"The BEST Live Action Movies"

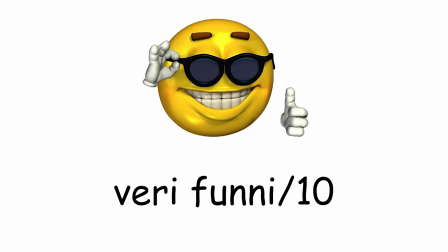19:42 The next one is Fred, but he barely misses his human form when the door gets shot right in his face, or better said head. He pulls out a random stranger, but he puts him back in.
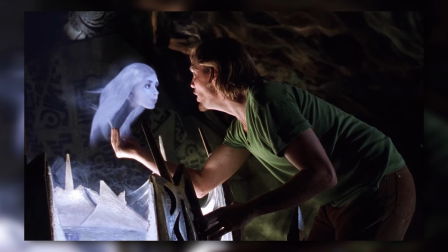19:49 Sheik has a straight mission, and he's not there to deal with other casualties. Lastly, he pulls the red head out and sends her flying.
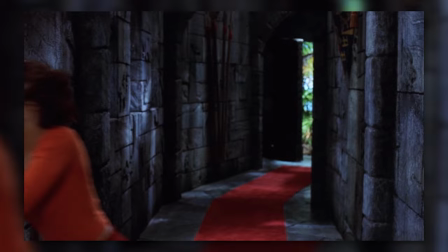19:55 The monster spots a floating spirit coming out from behind her and she sees the controlled Daphne in front.
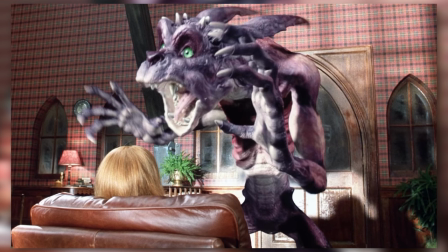19:59 She pushes her into the room next to them so that the protoplasm can take back control and pulls down the blithers to transform the monster into sparkles.
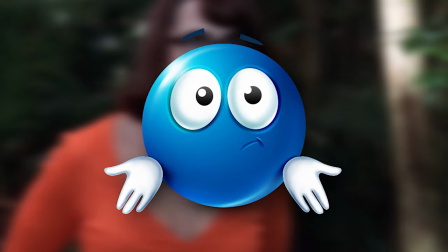20:06 It's then revealed that Freddy was the floating head, not Daphne, and when they fight each other in the forest, a bit random but I guess the mystery thing all the senses are real, it's revealed that Daphne took control of Fred's body.
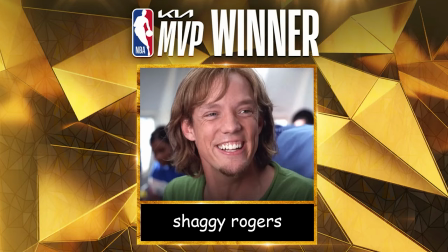20:13 Shaggy places down the demon writers he managed to steal from the ritual point, proving once again the clutch MVP that he can be.
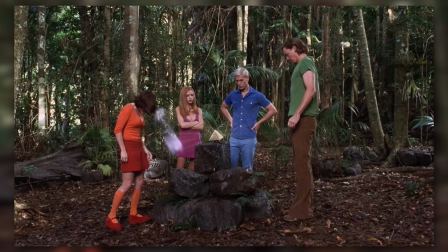20:19 They would have all been gone forever, if not for Shaqster. There begins the process of soul swapping until every single one is in their home.
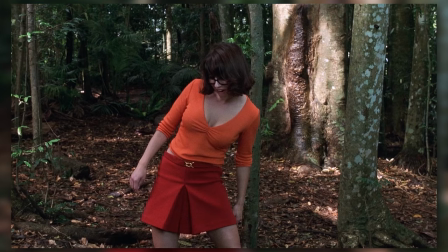20:25 I like how all the actors managed to perfectly adapt to the roles they had to be. Fred and Shaggy as Daphne, Shaggy also as Velma, Velma as Fred and Shaggy and so on.
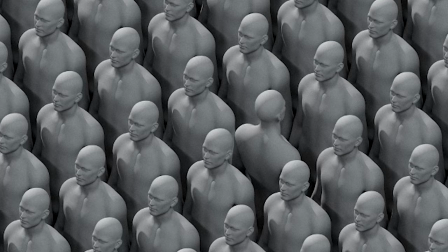20:32 They spot an explosion on the beach and go to see what happens. This is the random guy from the market, probably the only person left that hasn't turned yet, maybe because of all his voodoo shit.
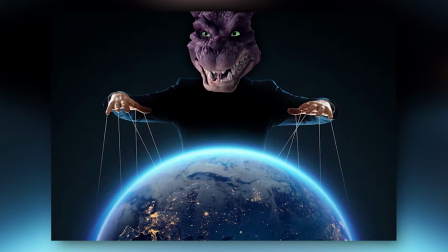20:40 Actually, right at that moment, he was performing a voodoo spell, but he set off an explosion. It's revealed that the masters want to take control of the whole world, but in order to do so, besides all those spirits, they need a pure one.
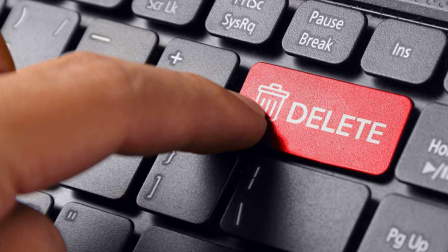20:48 But it doesn't have to be a human one. Which means... Yep, Mr. Scoobart. Somewhere between these last couple of scenes, there have been our last deleted scene.
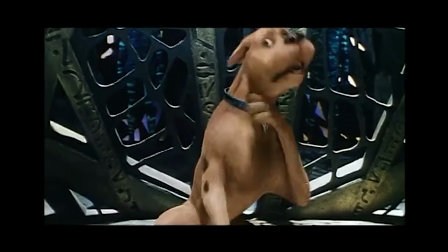20:56 It shows how Scooby trapped in that pyramid that Daphne almost got cut in earlier, trying to fake heart attacks so that the guard would lay him out.
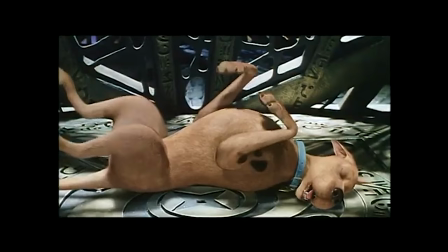21:02 This is probably the scene with which I agree the most when it comes to its removal. The gang was just explaining why the monsters need souls and stuff, and putting all the pieces together in a scene like that, with goofs and shits.
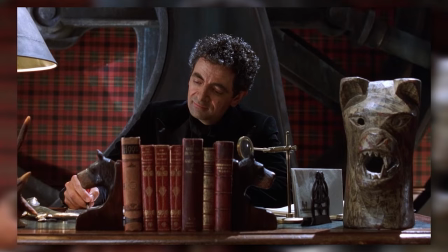21:11 We have fucked up with the pacing and vibe way too much. We're now revealed that the big bad guy behind all of this is Mr. Bean.
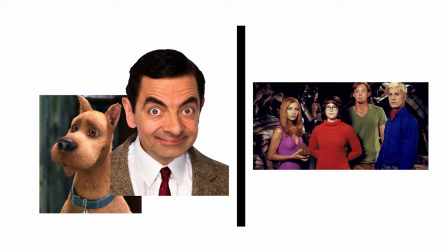21:16 He estranged Scooby from his friends so that he'd be vulnerable and feel like he only could trust him. after all he gave him scooby snacks talked
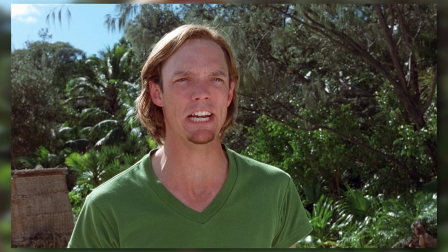21:22 nicely and took care of him i told you he's a mastermind manipulator right from the start shake gives an empowering speech about timorgan friendship it's a scooby
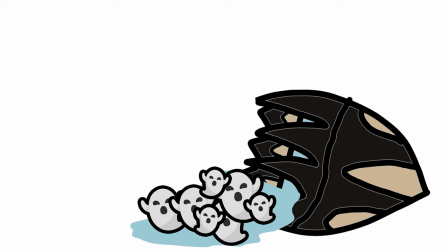21:28 snack and reunites the gig together for good we get the montage sequence of mystery inks setting up a trap for a beloved british fool
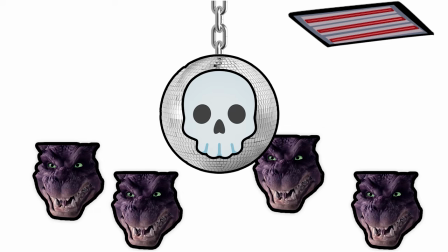21:34 they plan to tip over the whole ball of souls so that they come back in everyone's body then daphne will open the vent in the ceiling and position the
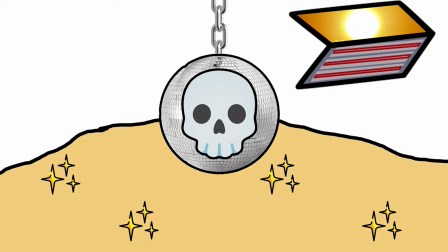21:39 disco ball skull under it so that the light would reflect into it and kill all the monsters when they come out of their human hosts well thought
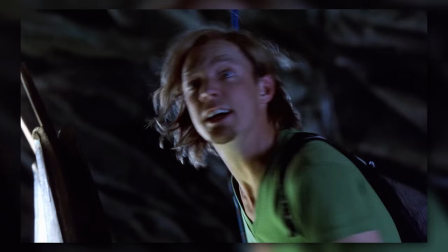21:45 out plan very nice the ritual is about to begin so they go fast about this but unfortunately when shaggy ties up his part of the rope
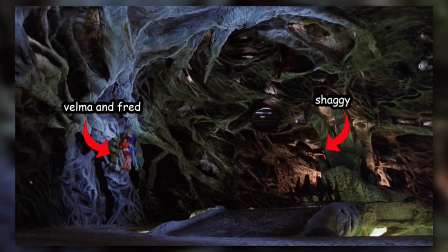21:51 to the ball he accidentally manages to get himself tied up together so when velma and freddy jump so that the ball would get pulled up and steal
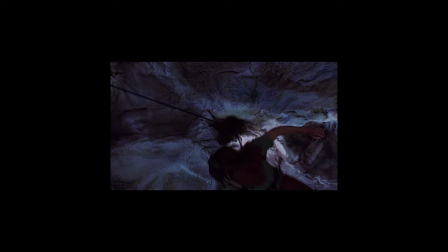21:56 things that pull up shaggy who takes a serious fucking hit to the ceiling like holy shit how can he walk after that the hit also causing
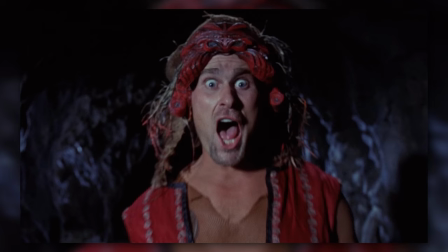22:01 daphne's support to be chipped off and fall as well while flying around like a dutchman he intersects with a ritual guard knocking him out in the process he
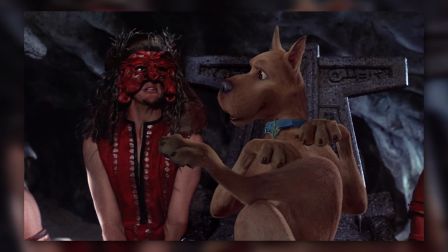22:08 notices scooby getting treated as if he's julius caesar so he switches out to the knocked out guard as if he's agent 47 doing this he
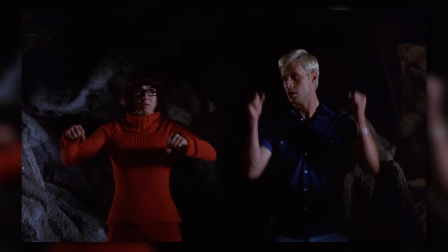22:14 manages to blend in and stay close to scooby in the meantime but my friend have no escape option so they try to play along the rituals
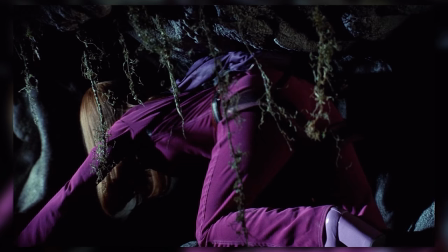22:20 dance fortunately deafening was still somewhat stable on the wall so she managed to climb out in order to put her part of the plan in order fresher
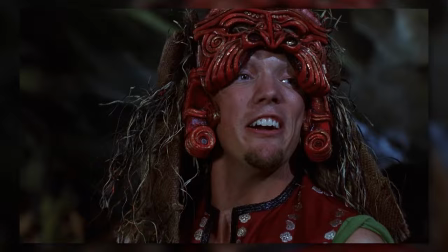22:26 and velmston get caught who'd have guessed those dance moves i know she manages to say his apologies to his canon companion with some truly moving words
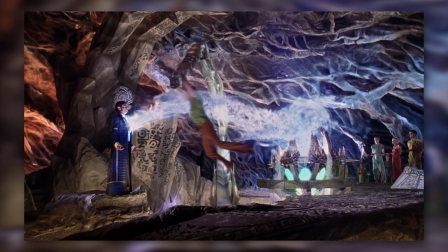22:32 they're sort of their brother-like bond it unfortunately was a bit too late red as they finish the clothes suck scooby's protoplasm out and mr bean begins
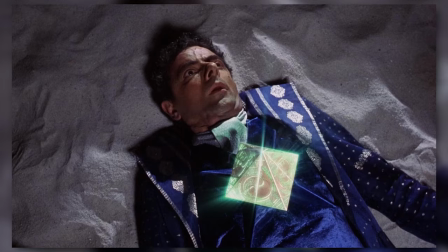22:38 the ritual or lake stoner comes to the rescue again let she go to the claw device knocking over mr bean in the process disrupting the ritual
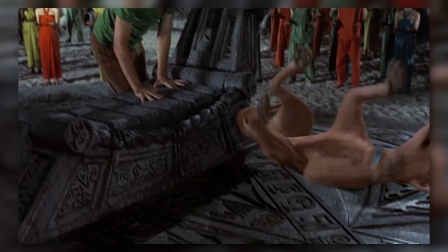22:44 the guards get distracted by scooby's protoplasmic head giving fred and velma the chance to go and get the demon writers scooby gets back into his body after
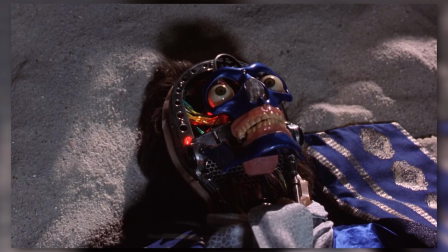22:50 bumping around a bit more upon reaching mr bean's body despite the fact that he's wearing a mask freddy goes to pull it off revealing that he's actually a robot and by
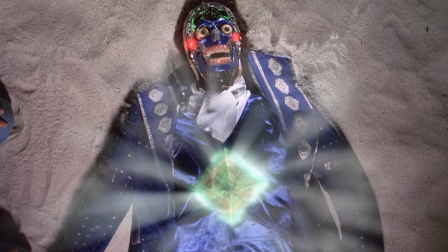22:56 chest burst we are revealed that the person controlling this machine and the one who was behind this whole scheme is scrappy dude
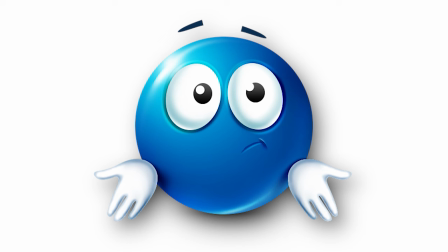23:02 it was one even earlier seen that mr bean scratched his neck in a dog-like fashion but besides that there weren't any particular clues it was an
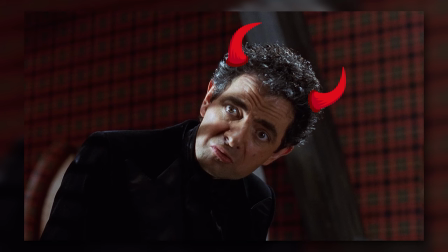23:08 awesome reveal at first you might have thought it was scrappy given the fact that we got that flashback but after seeing mr bean as the grand
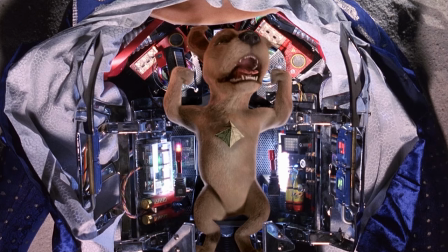23:13 villain in a robin everything you probably forgot about scrappy didn't actually think he was controlling a robot scrappy absorbs the demon writers
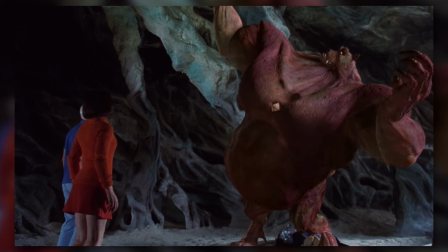23:20 which even if not at full power sir proved to be dangerous by turning scrappy into a huge monster with a beer god daphne makes her way to the top and starts
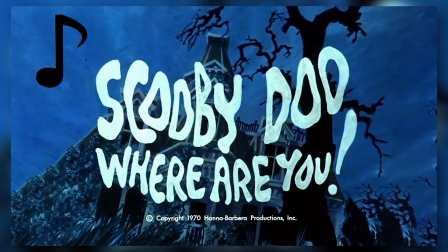23:26 pulling the lever to unlock the vent but she gets stopped by the wrestler a remixed version of scooby do where are you starts playing signaling
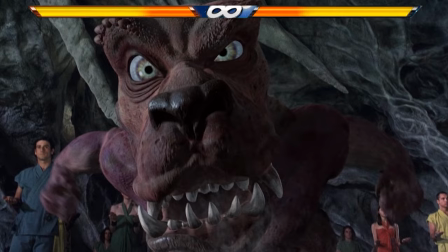23:32 to us this is the grand finale the post fight if you will scooby and shaggy are chased by Mr. Poppy Power,
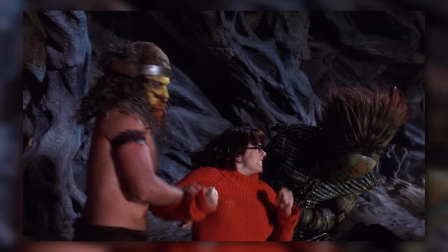23:37 Daphne is fighting off El Matador, and Velma gets caught by one of the guards, but Fred is there to the rescue,
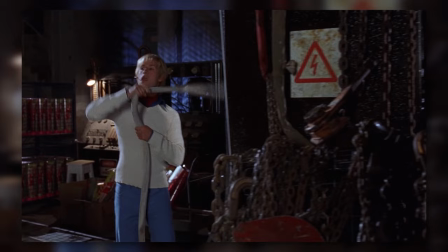23:41 using the climbing gear as some sort of nunchucks, rope dart, something that was foreshadowed in the first scene,
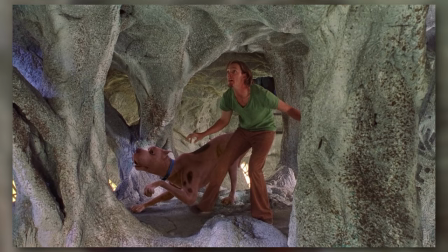23:46 right back at the toy factory.